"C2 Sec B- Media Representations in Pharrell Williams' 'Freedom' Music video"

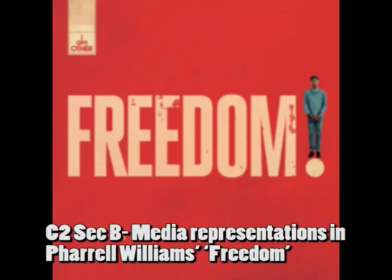0s
Component 2, Section B, Media Representations and Pharrell Williams's Freedom. This video will look at media representations in Pharrell Williams's Freedom music video. In the video, Pharrell sings and dances to his track in various locations where freedom is stifled,
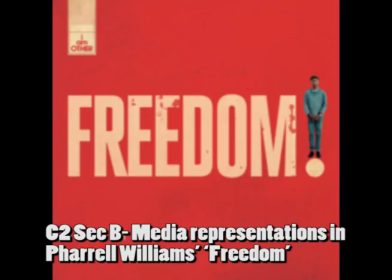15s
whether it's a sweatshop, a work camp, or locations that show conformity handcuff our freedom of expression and individuality, like a dilapidated shopping mall. The video is also packed with plenty of imagery that evokes the feeling of being free, from horses stampeding on an open range,
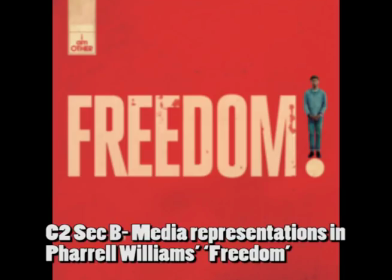32s
and two women running naked on a mountainside to birds soaring in the air and countless breathtaking and expansive views.
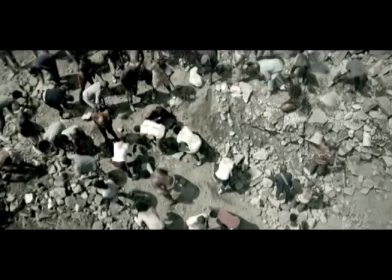40s
There are certainly diverse representations of ethnicity in this video.
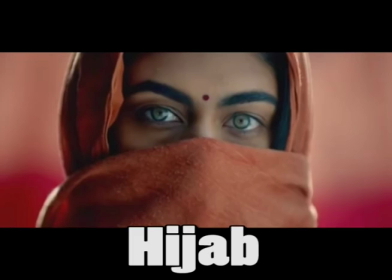44s
For example, ethnic minorities with specific religious beliefs, such as the close-up of a woman in a hijab, reflective of contemporary cultural contexts. This one image in particular is particularly interesting because it represents the woman whom is Muslim in a positive way.
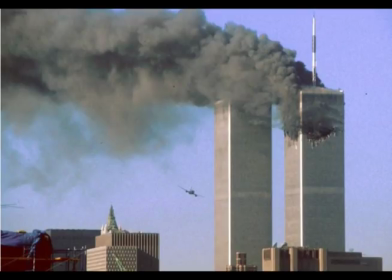61s
Historically, especially after the bombing of the World Trade Center on September 11th,
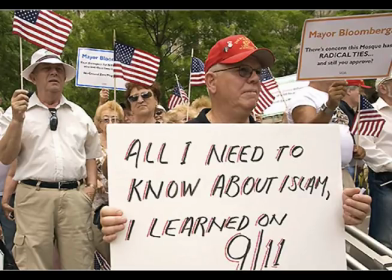66s
2001, Muslims have been unfairly stereotyped and demonized in much of the media, especially in America.
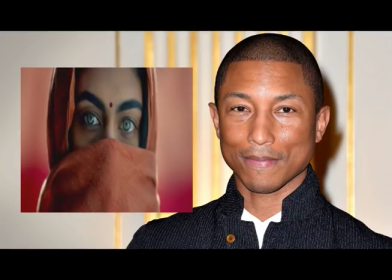71s
As an American himself, Williams would certainly have been aware of that. This makes his choice to represent the woman positively all the more impressive because he makes a political statement in doing so, without being over the top in what he's saying.
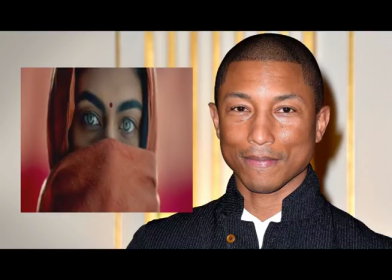85s
What he is saying is that everyone, especially those demonized for their beliefs, are as deserving of freedom as anybody else. In this particular case, the freedom to practice religion in the manner they choose.
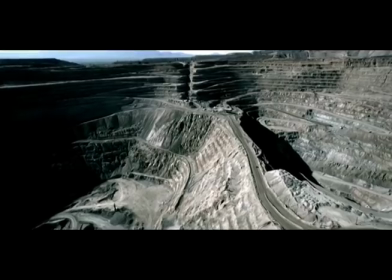98s
The central message of the overall video is about escaping oppression, which means escaping people or systems that act to restrict people's freedoms.
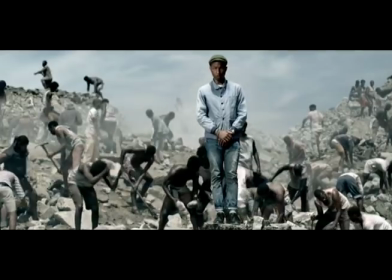107s
This message is made explicit in the video by representations of oppressed minorities,
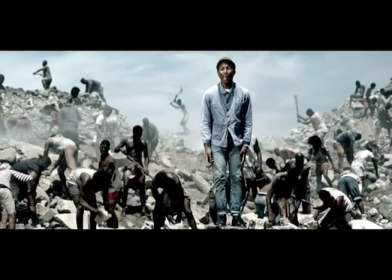112s
including links to contexts of slavery indicated via long shots of black workers carrying out physical manual labour under the rule of a white aggressor. Images of positive black representations are also used, such as Muhammad Ali.
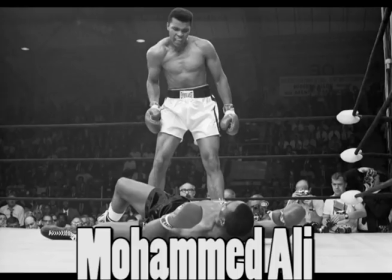125s
Muhammad Ali, although now dead, lives on in popular culture not only because he was a gifted boxer,
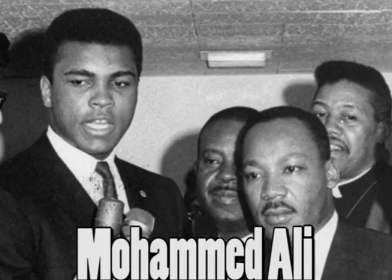131s
but because he was very political and fought for black civil rights in 1960s America, at a time when black people still did not have the same rights as white people.
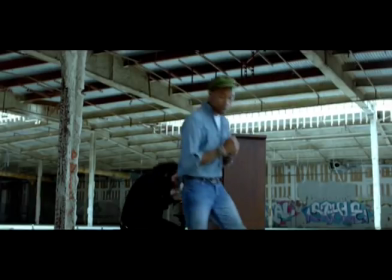140s
By including the brief representation of Ali boxing in the music video,
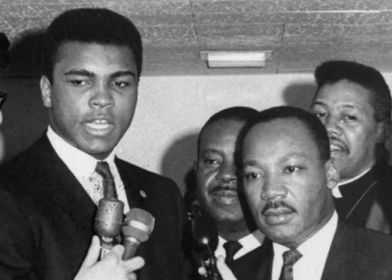144s
Williams is making a passing cultural reference to Ali's historical contribution for the fight for a specific freedom, namely racial equality. Ali is perhaps the most recognisable famous person in Williams's video, and therefore the symbolism of Ali would probably not be lost on most of the audience,
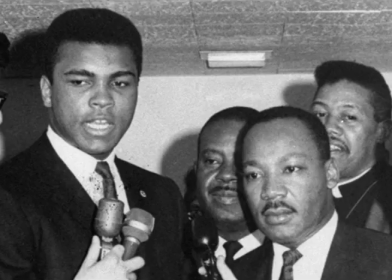162s
especially as a film had been made about him starring Will Smith in 2001.
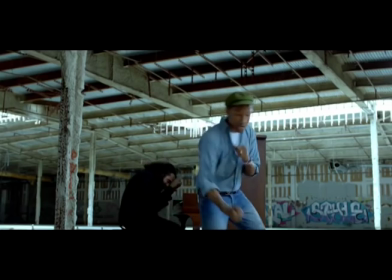166s
The footage of Ali match cuts to a shot of Williams himself shadowboxing in the same way as the footage of Ali,
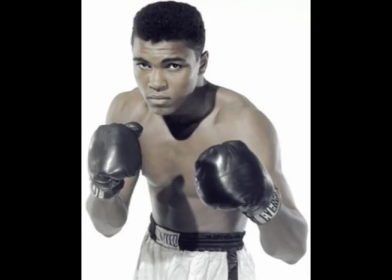173s
thereby visually signifying his respect for Ali, respect through imitation.
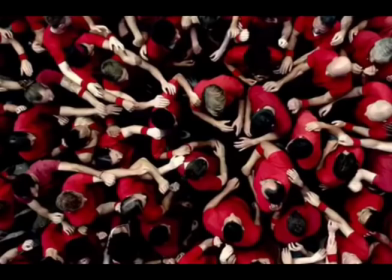178s
There is a very explicit reference to representations of cultural togetherness in the name of cultural humanity. Ideas about unity between races are presented through examples such as the bird's eye view shot of all races joining hands.
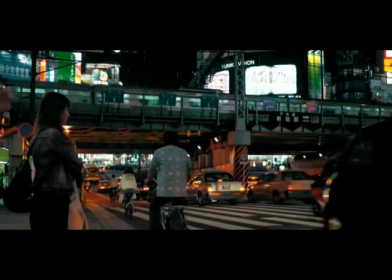194s
The music video also represents places from around the world, in keeping with its central message.
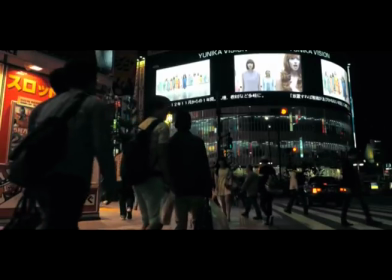199s
The music video begins in Japan, as represented by the busy streets and Japanese writing on billboards, not to mention the Japanese people themselves.
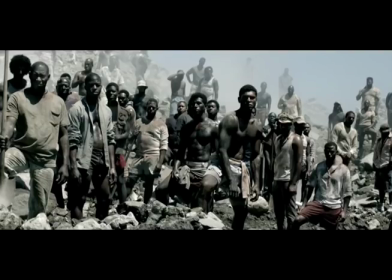208s
Slavery is then represented by the shot of a group of black men standing in rags amongst rock and debris. The men in the shot stare defiantly and proudly into the camera, so Williams's political stance on slavery is clear from the start. As an African American, he would clearly be well educated on the history of slavery,
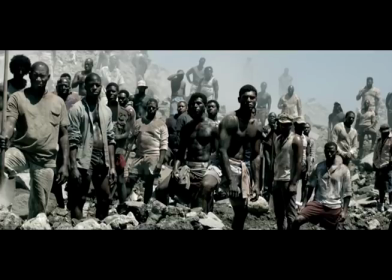226s
and his choice to represent this idea in this video shouldn't be a surprise given the overall theme of the video. However, the representation in this case is of modern slavery, i.e. the practice of American prisons, forcing prisoners, disproportionately black in America, having to break rocks as punishment.
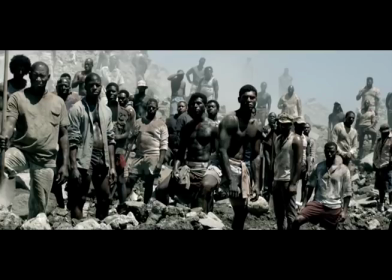245s
Prisoners have probably not had to do this for a couple of decades, but the image is used to equate the practice with equally backbreaking labour expected of slaves in America before the American Civil War. We know that the prisoners are modern because they are wearing relatively modern clothes, such as shorts and t-shirts.
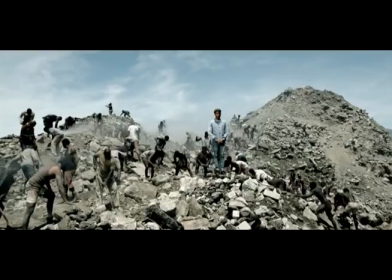261s
A few shots later in the video, Williams himself respectfully stands amongst the working prisoners.
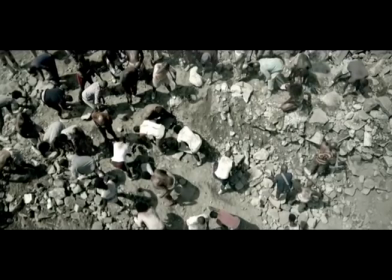267s
The implication is clear that he relates to them on multiple levels, not just racially but also politically and emotionally.
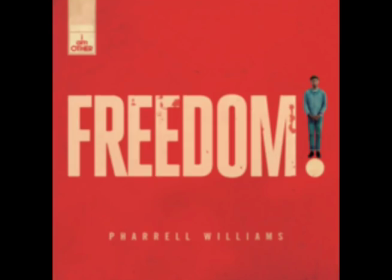274s
But Williams is far more ambitious in his video than merely representing the historical injustice of slavery, as he wants to represent different cultures around the world, even an Eskimo child.
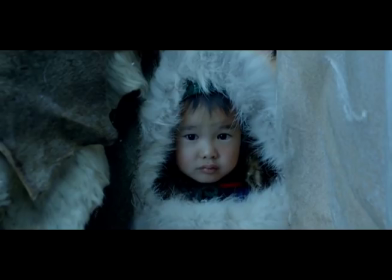285s
Eskimos are members of an indigenous people inhabiting northern Canada, Alaska, Greenland, and eastern Siberia, and traditionally living by hunting seals and other Arctic animals and birds and by fishing. They have their own alternative society, quite separate from the one that most of us belong to.
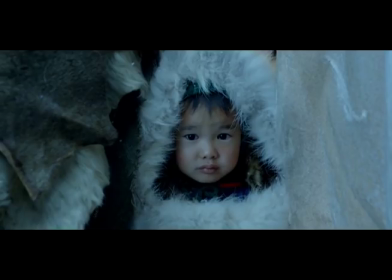302s
So in that sense, they have a freedom that most of us don't. Besides the Muslim woman at the beginning, Williams goes on to represent other cultures such as those in India.
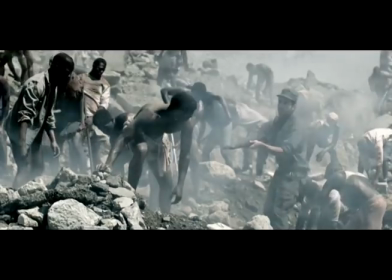310s
This is represented by the religious man spreading ashes on the mountain. We soon see a white guard threatening one of the slaves breaking rocks.
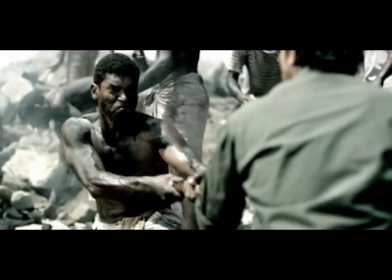319s
This is the moment in the video in which Williams explicitly links the oppression of black people with the oppressors being white.
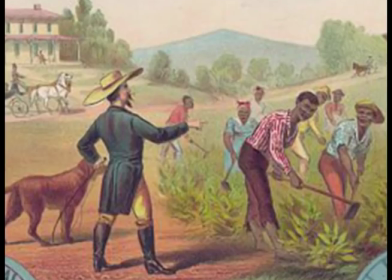326s
This is, of course, entirely accurate historically.
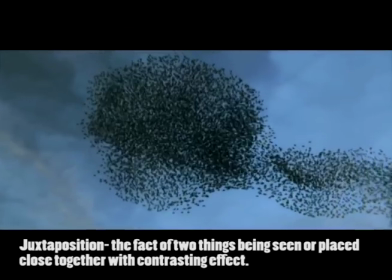330s
There is an interesting juxtaposition of a shot of a flock of birds in the sky with the moment that one of the slaves fights the white guard.
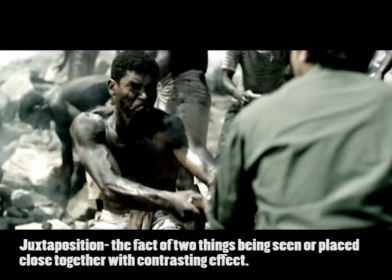337s
The implied meaning is metaphorical in the sense that the slave is fighting for the freedom that should be rightfully his, just as much as the birds in the sky have theirs.
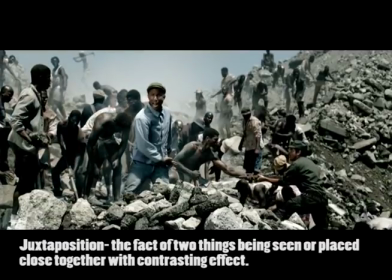346s
We then see Williams stomping before it cuts to a tribesman doing the same somewhere in a desert.
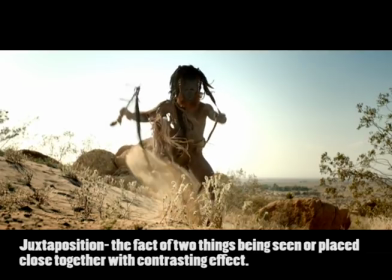353s
Again, the juxtaposition suggests that both Williams and the tribesman are passionate about the same idea, freedom.
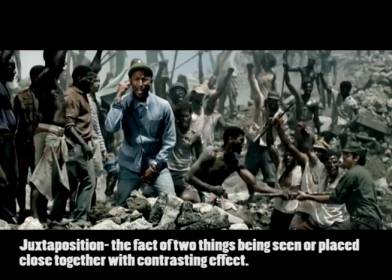360s
There is a very specific historical event represented moments later, but curiously it is represented using Lego.
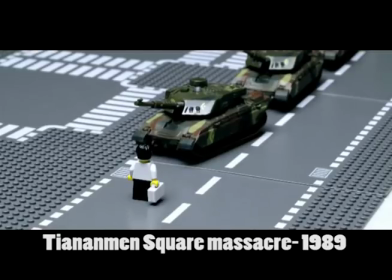368s
The specific historical event is now forever known as the Tiananmen Square Massacre.
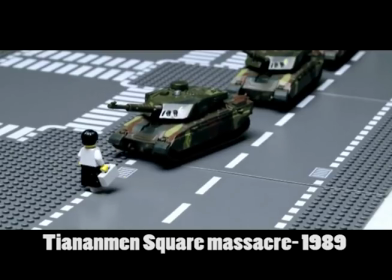374s
This very tragic event in 1989, wherein young Chinese protesters were systematically killed by the Chinese government,
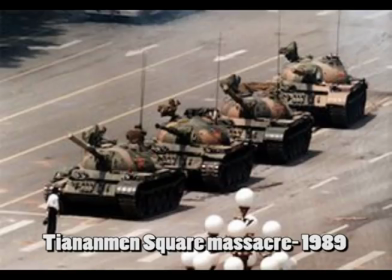380s
has since been represented in the media with an image of a man standing in front of a tank. The undeniable power of the image, wherein a man literally stands up for himself in front of a huge army tank, has since entered into pop culture as a symbolic image representing the power of the individual over the forces of the state.
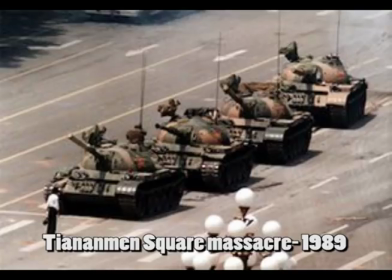399s
Its inclusion here in Williams' music video is quite problematic in terms of how Williams has chosen to represent it. The footage or the image itself is very powerful, so the question is, why did Williams not use that footage?
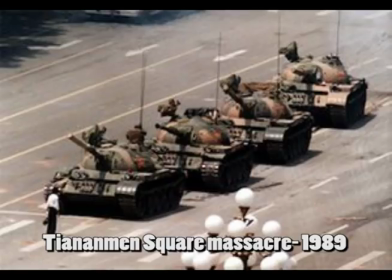413s
Surely by representing such a tragic event using children's toys callously undermines the tragedy of the event itself. This is a point of contention that could honestly be levelled at Williams. There is no reason other than egotistical artistic pretentiousness for Williams to make such a misstep in terms of representing such a powerful yet tragic,
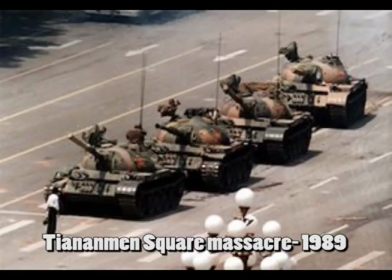433s
historically important event in such a potentially insulting way. To this day, the number of protesters killed that day is still unknown. So I would argue that Williams, to some extent, undermines his otherwise excellent video through his flippantly irreverent and infantile representation of it.
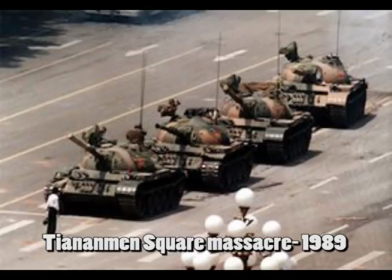453s
The event was caught live as it happened. Let's take a look.